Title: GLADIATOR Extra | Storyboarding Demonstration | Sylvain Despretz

So now what I'm doing is inking the frames, and I do this.
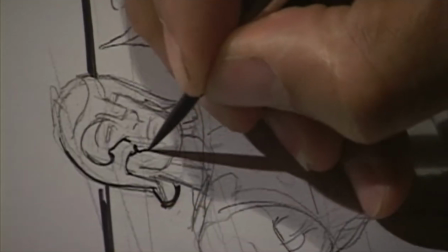269s
I do this so that the lines become a little bit more pure now and a little bit easier to read.
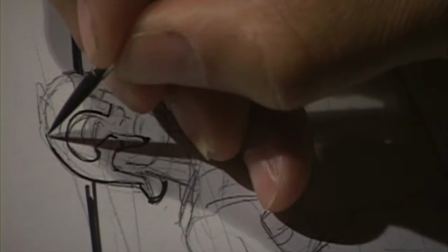274s
And again, this could be done with any number of tools. You could do this with a pen, a little pentel with a thin nib.
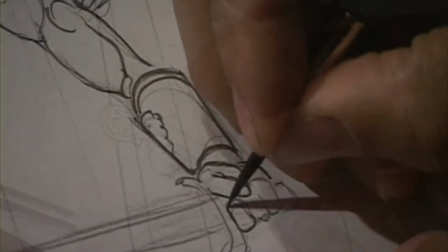281s
I just find that I get more personal enjoyment out of using a brush and a little bit more practice as well.
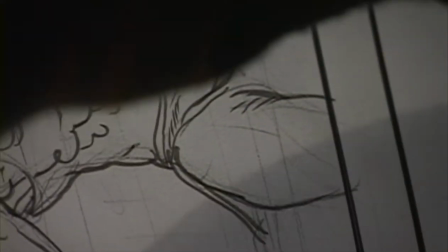287s
And one of the reasons that I don't use a computer to do this, although I could and I have, is that you never know where you're going to be when you have to do a storyboard.
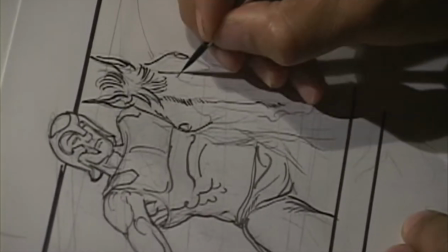295s
And it's quite nice to have a computer around if you want to do colors or shading in Photoshop, for instance.
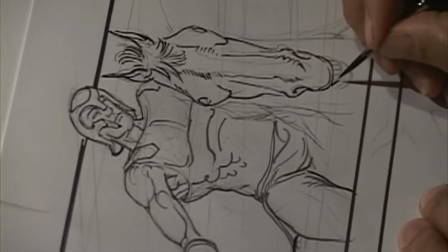301s
It's very hard to do this sort of thing when you've become completely dependent on technology.
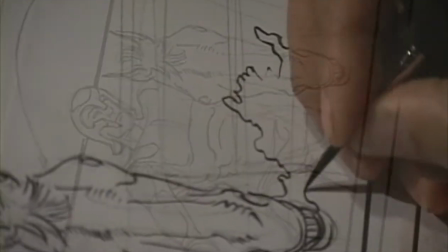305s
I'm going to add a little bit of spit coming out of the horse for realism.
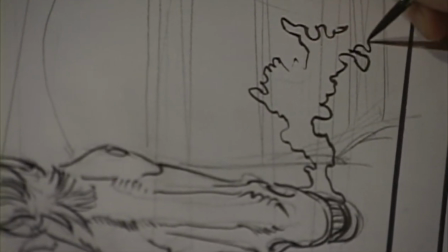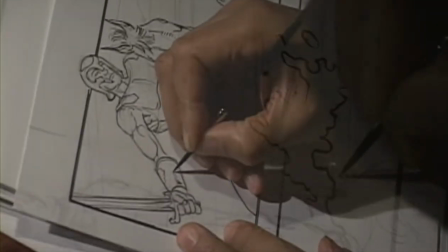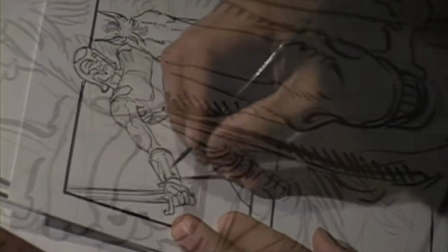319s
And I think this is where storyboard can become an interesting craft,
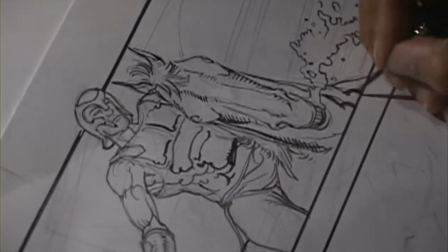323s
is when you try and take it to a level where it uses charm to communicate something.
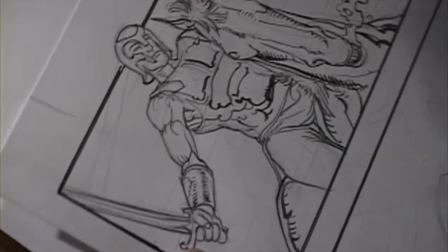328s
Now, one of the little tricks that we use in our business is to give a sense of foreground.
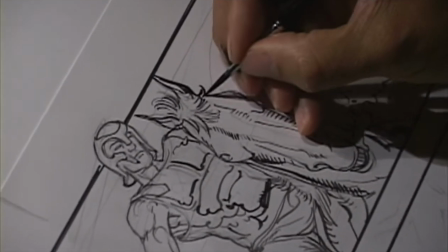334s
We tend to make the lines thicker. And since that horse's head is in the foreground, I'm making it thicker now by outlining
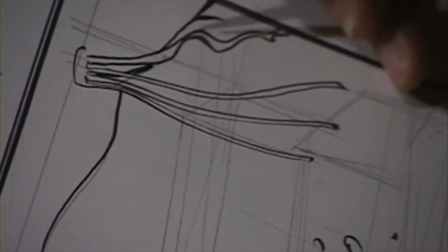344s
its outer layer. On this kind of lens, which is probably somewhere around a 35 or 38 millimeter lens,
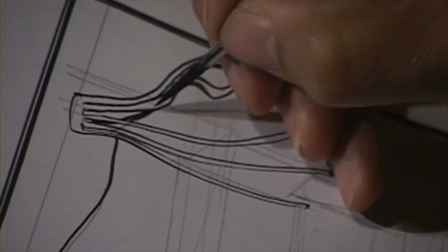353s
you can safely guess that you're not going to see a whole lot of detail in the background, because we have what's called a depth of field,
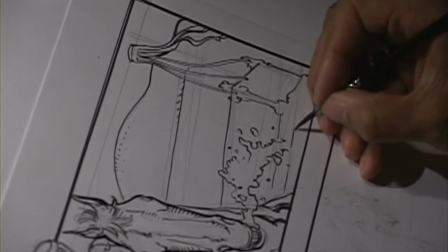360s
which kind of lies a little bit about the distance of the objects and the focus of them.
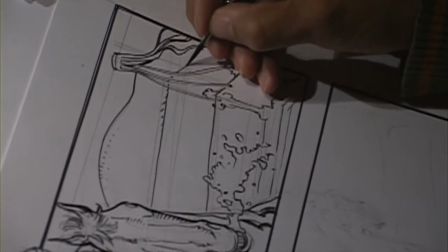366s
So on this kind of shot, you can safely assume that a lot of what's in the back is going to be slightly blurry.
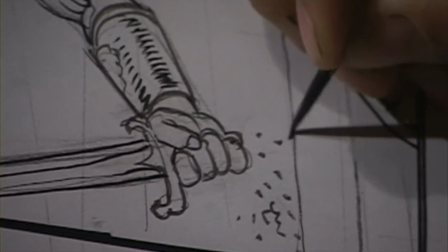374s
And this is how I'm going to indicate the crowd, because if I had to draw every character, I'd be there all day.
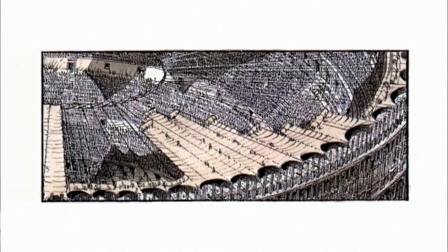381s
I've actually done that on a couple of frames showing the arena, where literally it took like all day to do it.
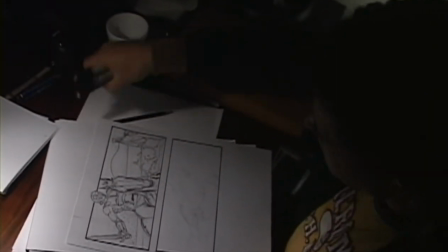388s
Okay, I'm going to use some Prismacolor markers to deal with light.
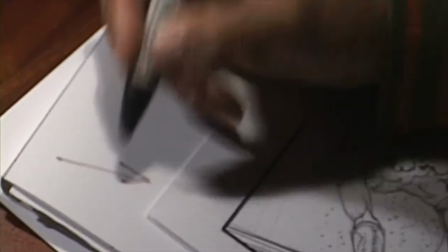396s
Our primary light source is going to come from this direction, which is from the back of Maximus. Tends to be what Ridley does a lot of anyway, is shoot against the light.
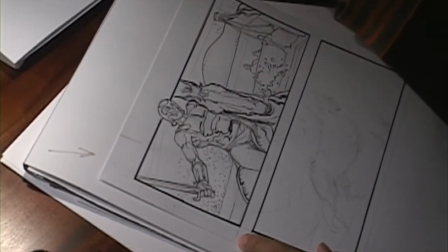406s
Basically, silhouettes diminish the amount of color, which actually helps a frame be prettier.
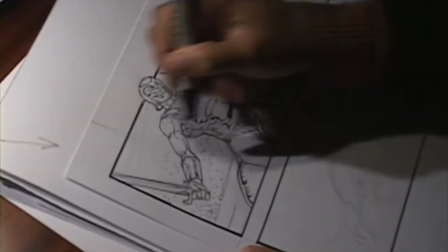411s
But the minute that you assume that the light comes from the back,
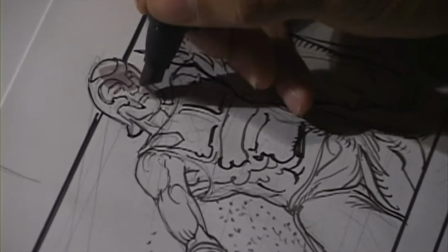414s
you can safely predict that what's in the foreground is going to be plunged in darkness, and this is where things become interesting.
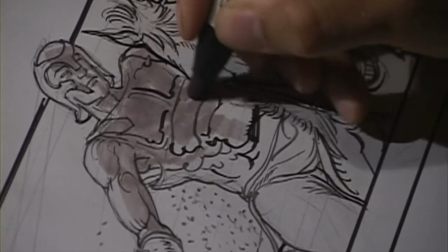421s
The minute shadows go down, your drawing takes on a sense of volume.
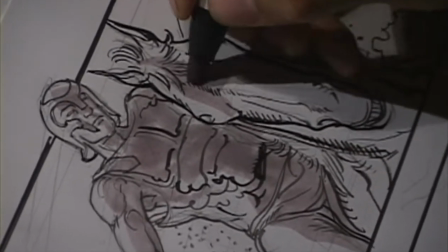426s
Some people wonder sometimes how you know where to put shadows. And this is a mixture of guessing and experience.
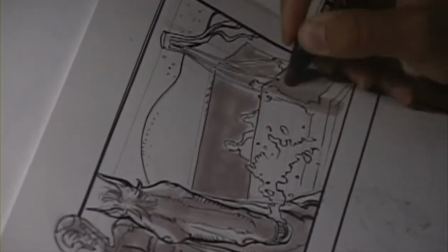434s
It's not important that shadows be 100% accurate. It's just important that they tell you information about the light and about where the light comes from.
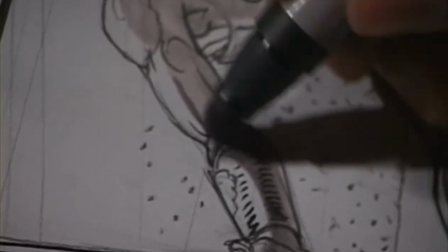442s
And one of the things that shadows do is they tend to leave a darker mark right at the edge where they split with the light.
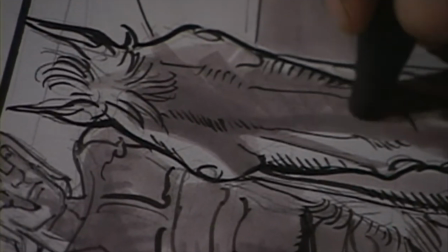449s
So that can create also a very pretty effect.
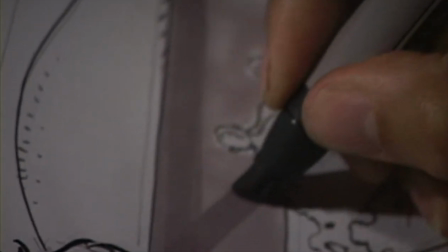452s
Now what I'm doing back there is starting to hint at little shafts of light, because we know Ridley likes those little shafts of light. These are just little tricks that help the frame take on a greater depth, because the more you give light information in the background, the more you get a sense of the importance and the distance between things.
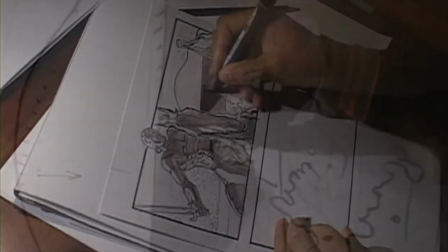474s
For instance, the thinner those little streaks of light get, the further away we feel like they are.
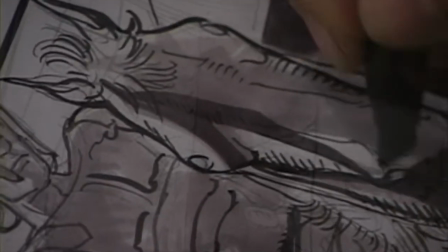479s
And what I'm doing finally now is adding contrast, just making sure that all the elements of this frame really pop.
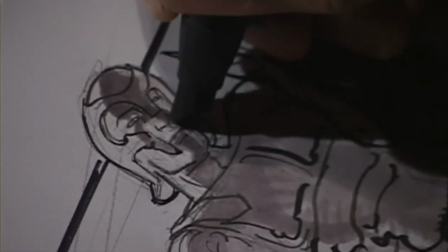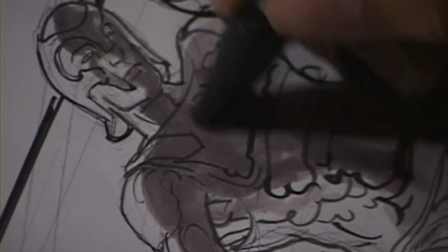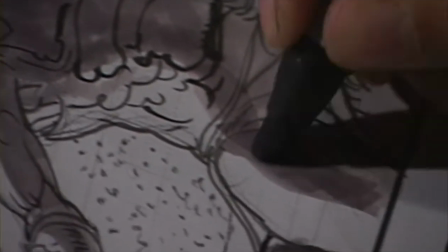497s
Okay, I'll do the second frame now.